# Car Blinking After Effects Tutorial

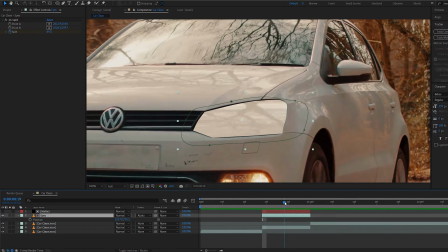Now as you can see on this frame you can see that it's not tracked so this is why you can go ahead and track it if you want to or just manually adjust it a few frames you know so here we're gonna go like
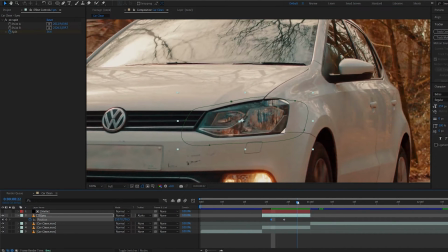this and boom but this really depends on you
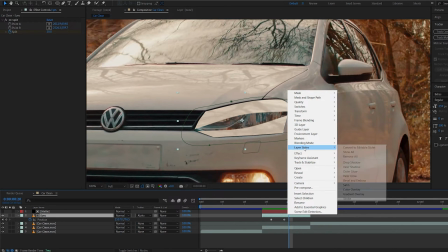now another cool thing you can add is going to the eyes layer right click layer styles and select inner shadows and we get those inner shadows that looks
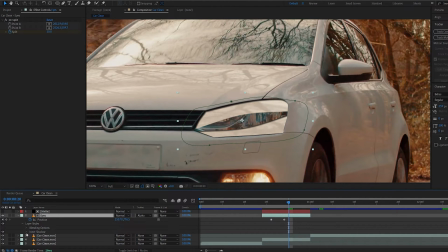pretty cool and sells the effect a bit more maybe set the distance to 2 and the opacity lower like so and you can go ahead and change the direction maybe like this now all you need to do is duplicate this layer
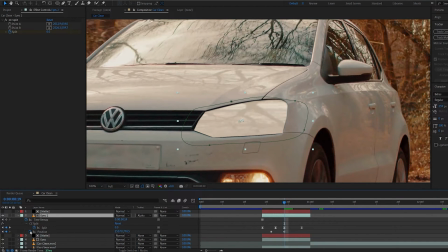let's go ahead and see where we moved it and let me just rotate it and
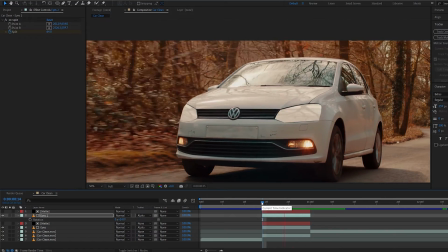position it on our second eyelid let's play this back boom and there you go you've got this eye blinking effect done
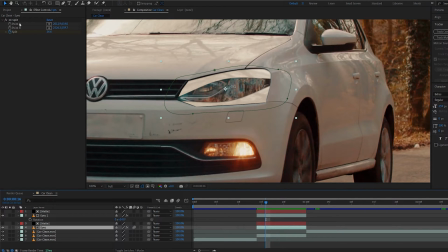Now another thing I want to show you instead of using CCSplit The only reason I want to use it is because it gets this kind of spherical eye type of effect here But if you go ahead and disable this,
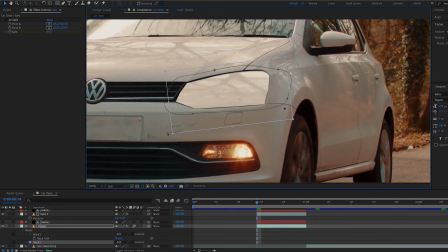you can go ahead and create a mask And let's just rotate it here and set this to subtract So the first keyframe is going to be like so Move a few frames and animate it
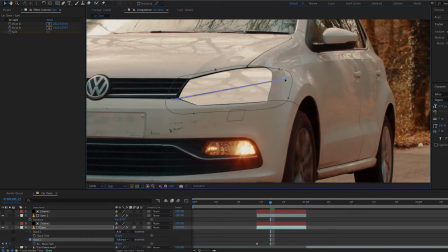manually We basically get the same type of effect here And let's go ahead and copy the first frame And there you go and this can work better on like taller headlights or different type of angles you might have instead of using the CC split.
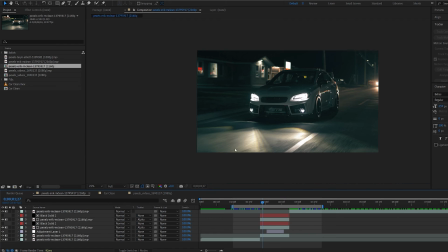So just know that this is possible using a mask as well. Now let me show you a few tips of dealing with night footage for example. As you can see we have these glows around the headlights and the light is reflecting on the ground here and we can't really get rid of it.
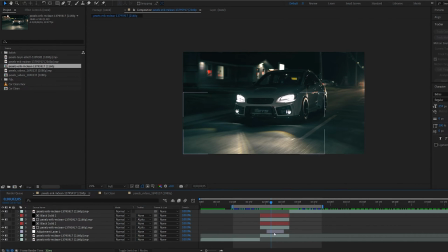So what I thought it'd be a nice idea here just to sell the effect a bit more I simply created a mask around the headlights and where they are reflecting
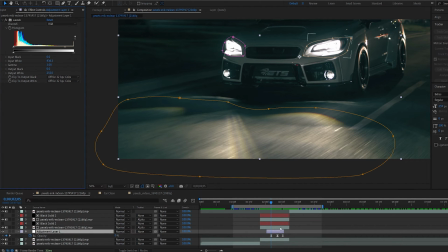And added levels effect with some opacity With the exact same keyframes as when the eyelids are opening and closing It just sells this
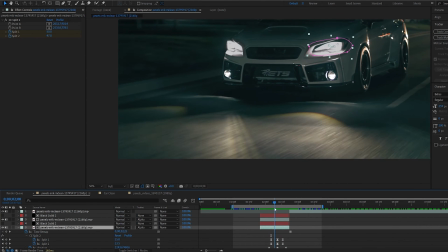blinking effect a bit better And this is something you can use on some night shots maybe
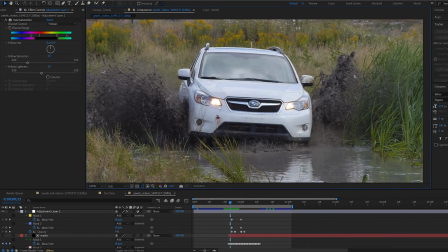And on this shot for example we have some of these headlights leaking around here as you can see
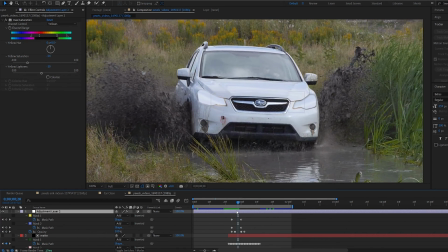And what I've done here is basically created a mask around these areas
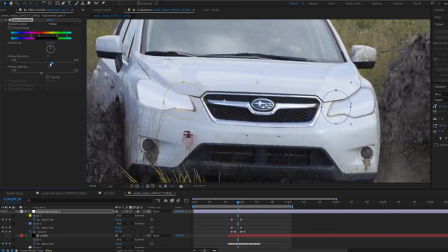I've chosen the hue and saturation effect went to the yellows and basically I disabled the yellows so this is what it looks like without and this is with so again this is just a few frames of something that sells the effect a bit more that you can add depending on your shot but
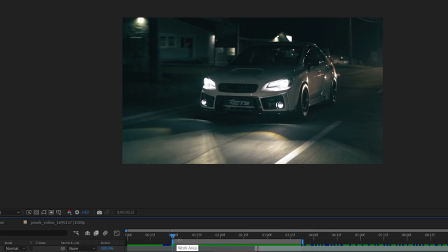yeah this is the eye blinking effect I hope you found this helpful thanks for watching and I'll see you in the next one